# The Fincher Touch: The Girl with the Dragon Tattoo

Contemporary Hollywood cinema is peppered with many a remake and reboot.
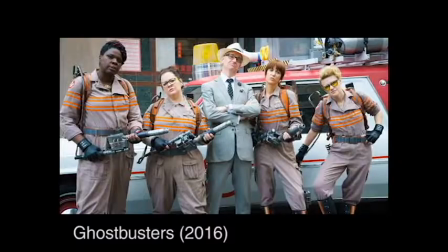[0:09]
This is likely because remakes provide producers and filmmakers with a safety net that does not exist with original content.
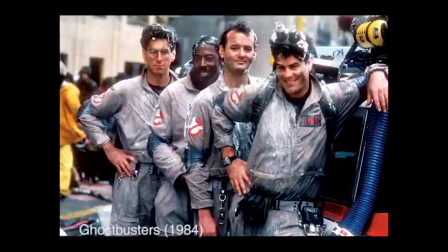[0:15]
A fan base.
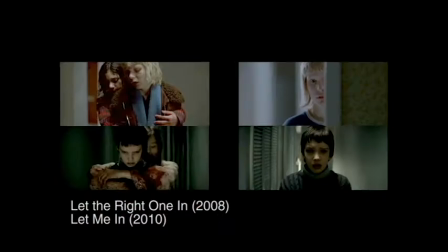[0:16]
They either remake older films, banking on nostalgia, or they tend to go for recently released foreign films to bring marketable stories to American audiences. And this is exactly what David Fincher did with his version of A Girl with a Dragon Tattoo.
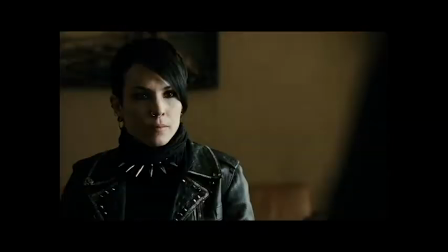[0:29]
In 2009, a Swedish series of films was released that was directed by Niels Arden Oplev,
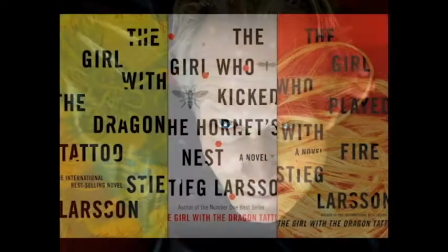[0:35]
a Swedish director, and based off of novels by Stieg Larsson, a Swedish author.
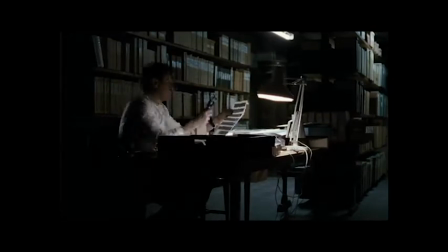[0:41]
These were successful and grossed a total of $10 million in the US alone.
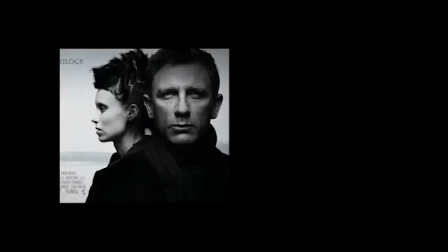[0:45]
And in 2011, at the tail end of the original success, Fincher's version was released to audiences worldwide.
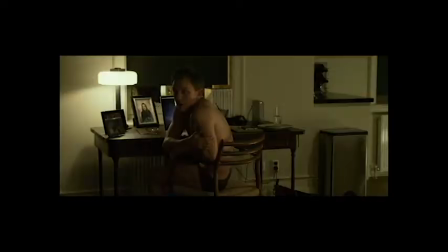[0:53]
However, I would argue that Fincher actually did so much more than just a remake of its Swedish predecessor.
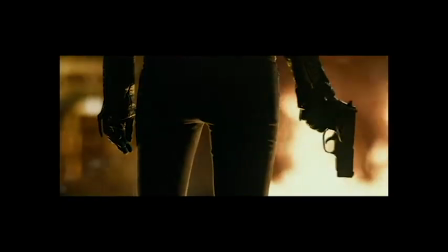[0:59]
His version was a complete reinterpretation that boasted more effective storytelling techniques as well as several of Fincher's trademarks.
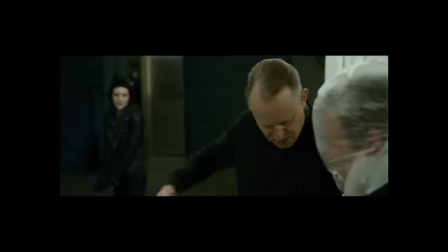[1:07]
So let's talk about his trademarks.
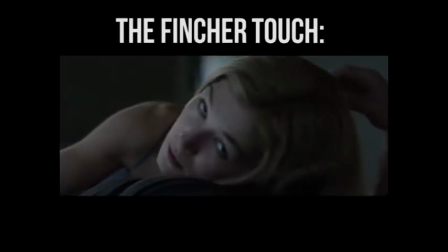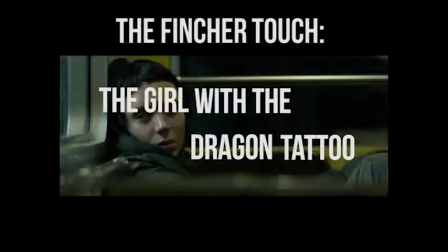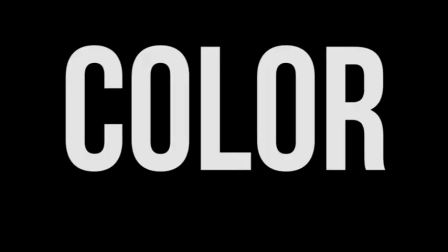[1:20]
First, there's his color palette. A single frame from any of his movies would tell you that it's a Fincher film.
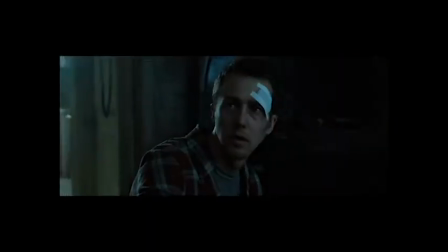[1:25]
His films are often dark and prominently feature shades of blue and sometimes green. In warmer shots, he uses a lot of yellow.
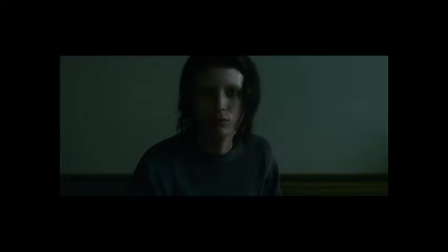[1:33]
Blacks are also consistently featured, but what I find most interesting about the blacks in his shots is that the details are not lost in the darkness. He definitely tailors his coloring to the story being told. And in this film in particular, the colors were used to highlight the brutal Swedish winter.
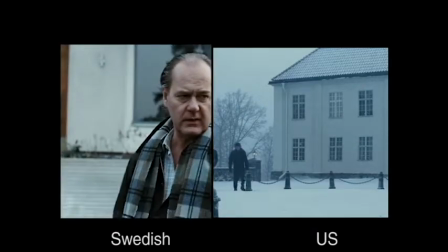[1:48]
This definitely isn't something that you truly feel in the original version.
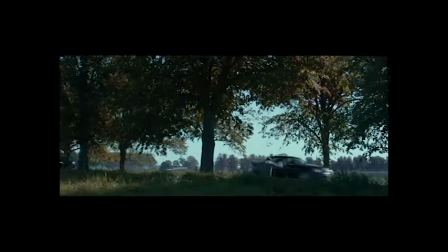[1:52]
It was much easier to understand that the US film takes place within the span of a year because of how it shifts in season. So next, let's talk about the lighting.
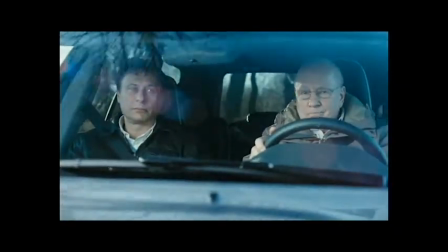[2:01]
The Swedish version more or less used conventional lighting techniques and didn't really explore it as much as a tool for storytelling.
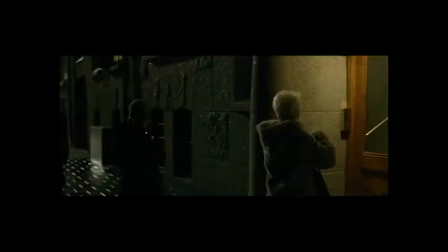[2:08]
But Fincher, on the other hand, like The Godfather's Prince of Darkness, often uses lighting to serve the story.
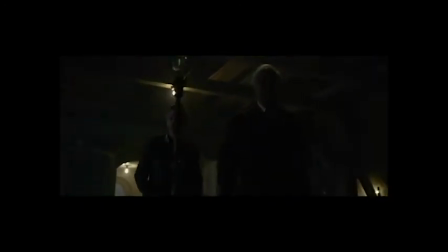[2:14]
He makes use of a lot of practical lighting, and he doesn't actually shy away from the shadows.
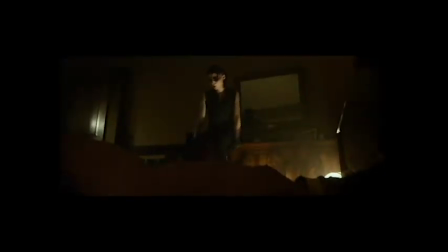[2:20]
Just look at how this lighting makes this guy look so incredibly gross.
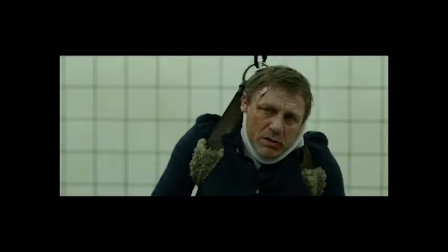[2:25]
Lighting is also prominently used in this film to make subtle hints towards the nature of the character of Martin, our main antagonist. Look at how dim his face is when you first see him. And again in this scene, Martin walks into the light, revealing all of information while he is in complete control.
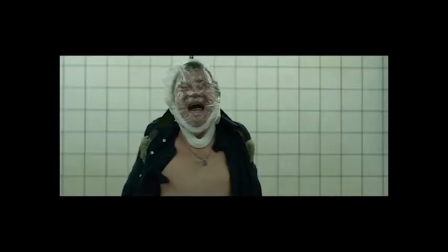[2:42]
He walks back into the dark when he begins talking about his dark past, showing that his mind has wandered elsewhere.
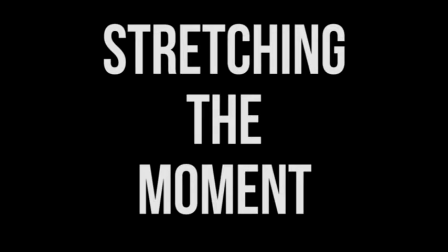[2:48]
Another thing that Fincher likes to do is that he likes to stretch the moment. He does this to stress the importance of what he is about to reveal.
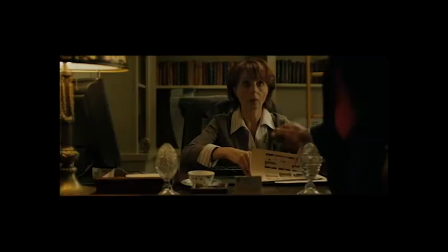[2:56]
For instance, in the Swedish film, we are first introduced to Lisbeth like this,
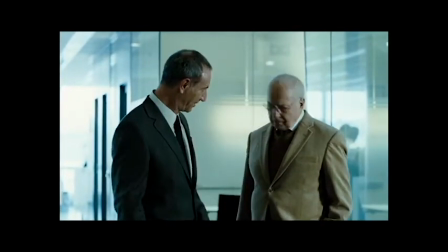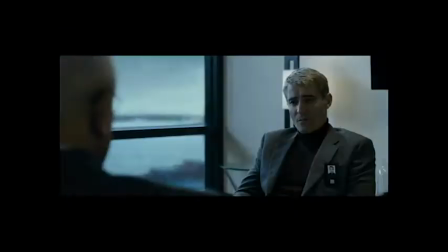[3:09]
while in the US version, Fincher uses a lot more shots and cuts to prolong the moment.
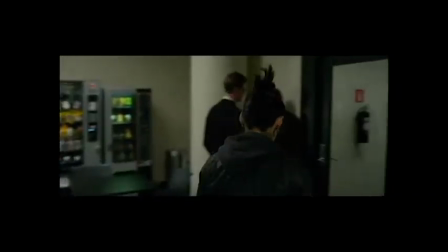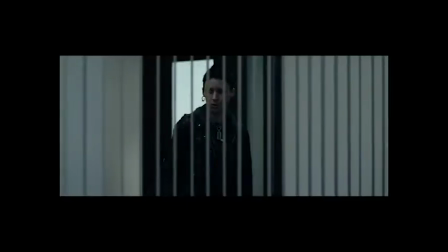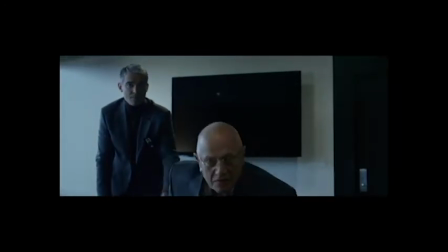[3:27] Lisbeth, Mr. Dirk Broder. How do you do?
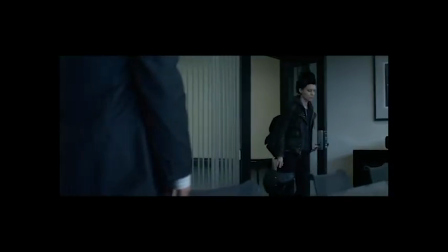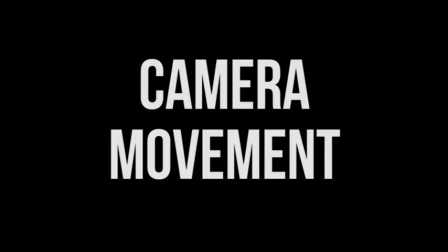[3:38]
Another hallmark of Fincher's films is his camera movement.
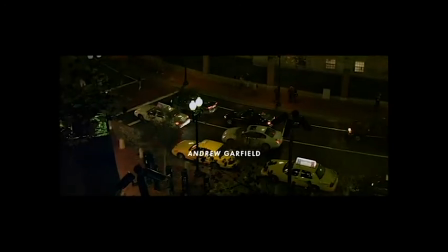[3:42]
His camera is usually still and locked down, but when he does move the camera, it is always in a motion that is very, very smooth.
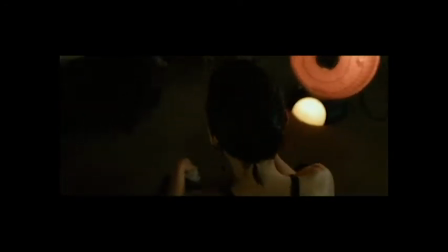[3:49]
And it is always with a purpose. I mean, this shot in particular took 2 whole days to shoot.
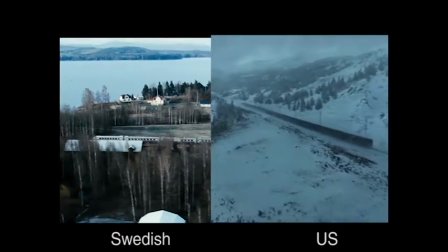[3:55]
Just compare these shots from the original with the US version. Look at how much better that is.
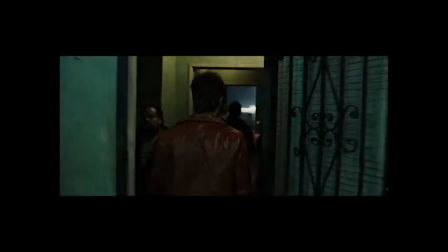[4:01]
Fincher does this for multiple reasons other than to get cooler looking shots.
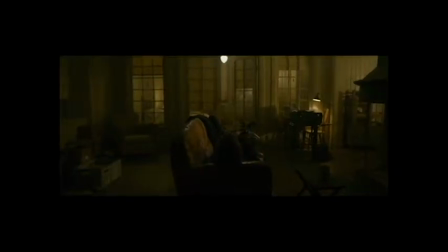[4:05]
First, to create an omniscient camera that provides the audience with a more voyeuristic experience.
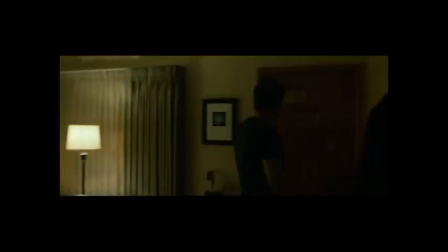[4:11]
He wants you to forget that the camera is there and wants you to experience the events as the characters do.
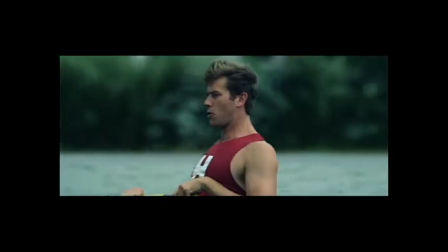[4:15] A perfect escape.
And secondly, he likes to have control.
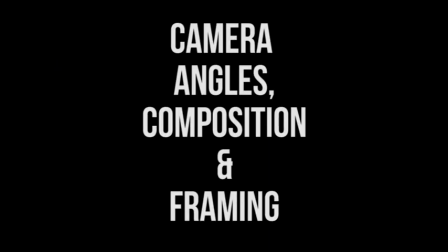[4:22]
So next, let's move on to camera angles. Fincher's camera angles are also very, very well thought out.
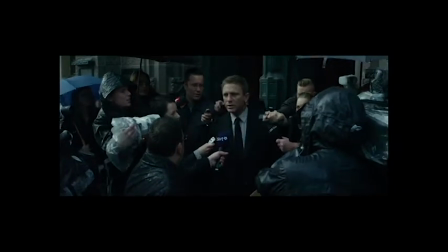[4:28]
For example, when you first meet Mikhail, he had just embarrassingly lost an extremely high-profile lawsuit,
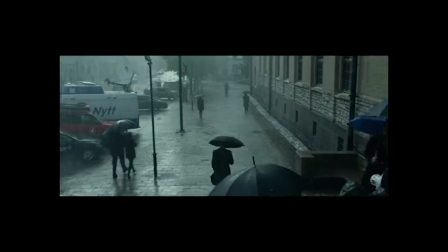[4:34]
and is shot to seem very, very small and desperate to blend in. Fincher uses angles to portray power dynamics.
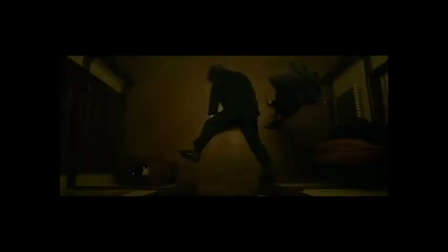[4:42]
He also very rarely uses close-ups. He tends to shoot wide and reveals things about the story and the characters through including their surroundings.
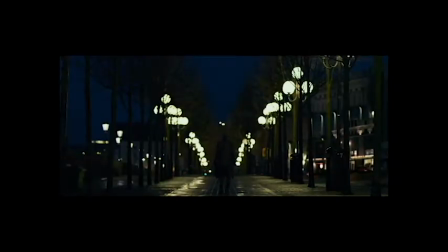[4:50]
He only uses close-ups when it calls for something important, such as in this opening scene of The Social Network,
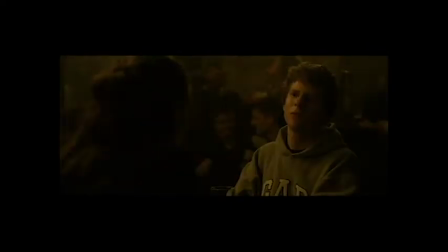[4:55]
when they switch from this to this, because you're an asshole. or this crucial scene in Fight
Club, When Lisbeth says this, I am insane.
or when he shows this, to tie into this.
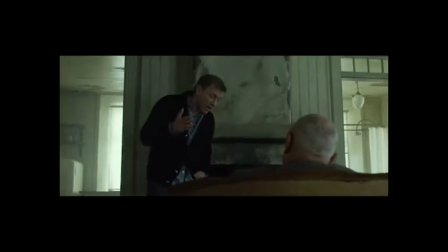[5:13] He's an elderly He man. promised me Venestrom's carcass on a plate. This isn't even the plate.
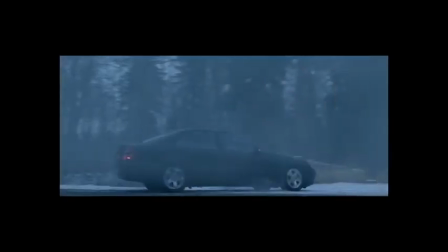[5:18]
Next, there is CGI. So, when you think of Fincher films, you don't exactly think CGI.
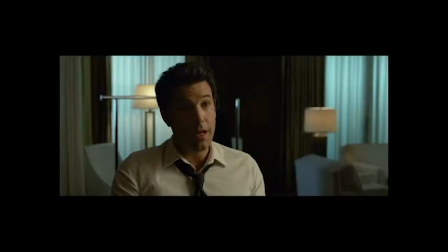[5:25]
He isn't exactly the Transformers Avengers type of guy. But what's so great about Fincher CGI is that you often don't know that it's there.
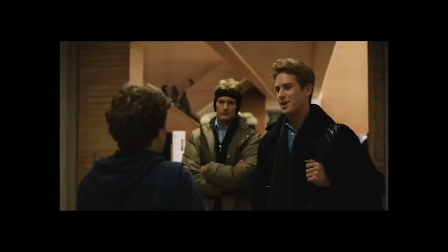[5:33]
Sure, it's obviously used in The Social Network to superimpose Armie Hammer's face onto another actor's, as well as in this sequence.
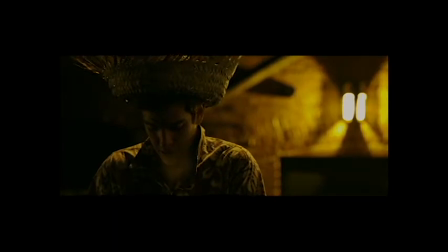[5:43]
But he uses CGI a lot more than you would expect. For one, this entire chase scene is CGI, as well as all of the snow,
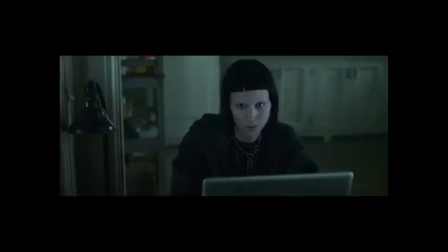[5:51]
the blood, and even the gap in Lisbeth's bangs. Well, for continuity's sake.
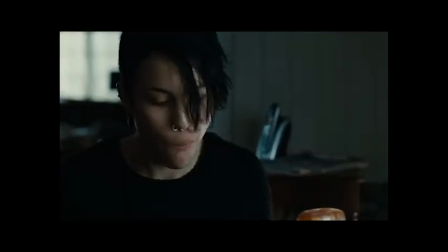[5:58]
Fincher also likes to show things rather than tell the audience. So the original Swedish film gave all the information by means of dull dialogue.
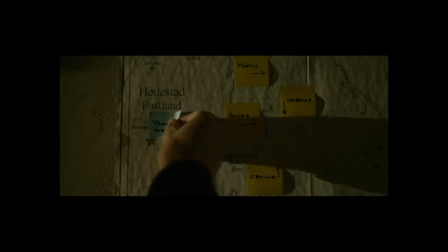[6:06]
Fincher, on the other hand, cultivates a more active and intelligent audience.
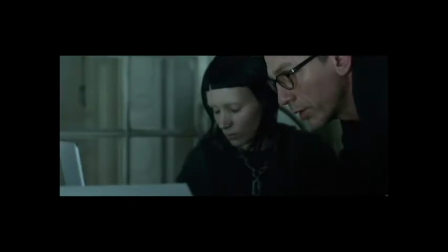[6:10]
He understands that people are capable of picking up on subtle hints and clues, and as a result, he is so much more effective.
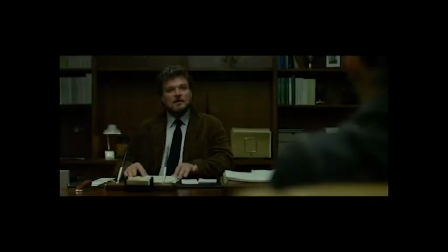[6:19]
Like for instance, in this scene, you know her abusive guardian is trying to take advantage of her.
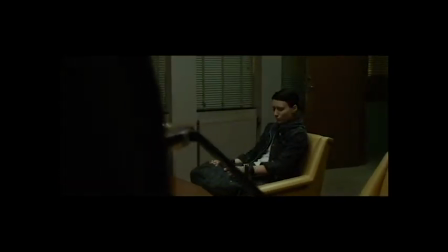[6:23]
He is standing up while she remains seated, avoiding eye contact.
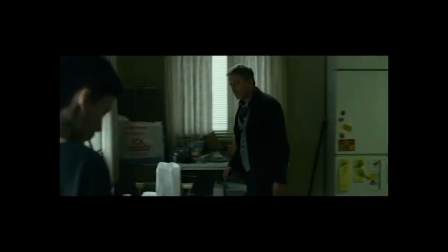[6:28]
On the other hand, when she first meets Mikael, he willingly sits down while she remains standing.
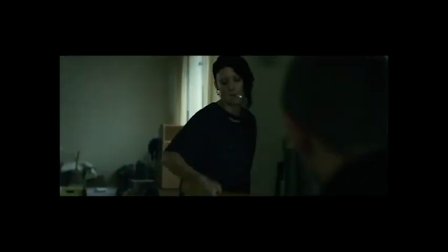[6:34]
When she sees that he doesn't intend on taking advantage of her, she sits down but turns the chair around, showing that she is still guarded.
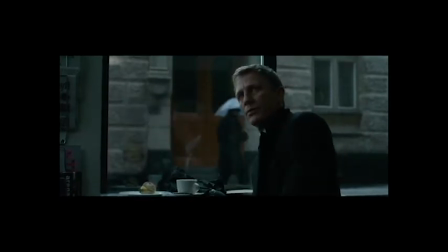[6:43]
I also like this scene at the beginning of the film. We are presented with information about Wennerstrom crushing Mikael in a lawsuit through a news segment that is muffled in the background. It is much more effective than this because it says so much more.
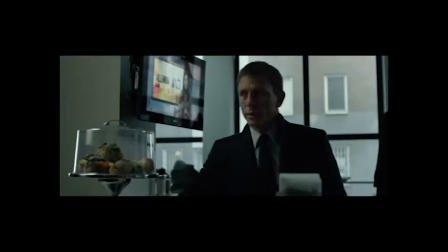[6:56]
We know that Mikael is trying to tune it out. We know that he's embarrassed at the situation, although he doesn't really outwardly say it yet.
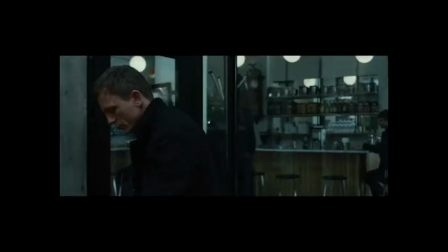[7:03]
And we also find ourselves leaning in to be able to listen to the information being presented.
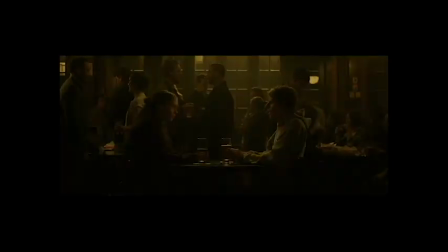[7:09]
Fincher also notably does this in The Social Network. This scene here isn't only the first scene in the movie, but it also shows the most important relationship in the film. But Fincher adds so much background noise and basically masks the dialogue. And he does this to pull the audience in, to make sure that they listen closely.
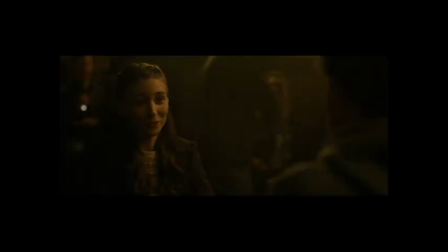[7:29]
And he does this again in this scene, which is also a pivotal scene to the plot.
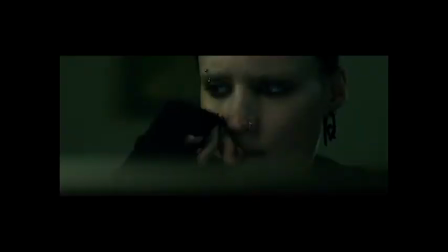[7:36]
All in all, Fincher's version was definitely the better one. Cinematically, technically, and narratively, even though the two versions literally tell the same story.
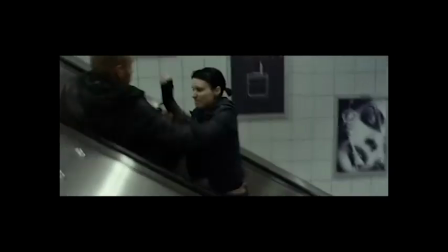[7:45]
But sadly, it failed in the box office.
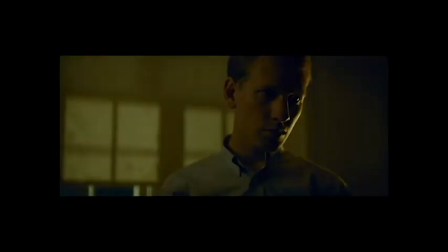[7:49]
Maybe US audiences simply aren't willing to accept something so dark and risque with themes involving anti-Semites and homosexuality as a blockbuster.
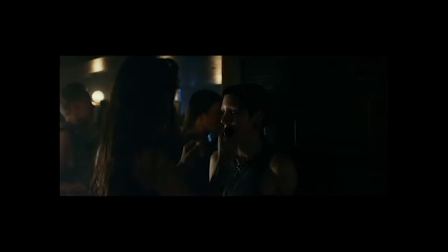[7:57]
But it still did pretty well though. And that's a start.
I think people are perverts. I've maintained that. I guess. That's the foundation of my career.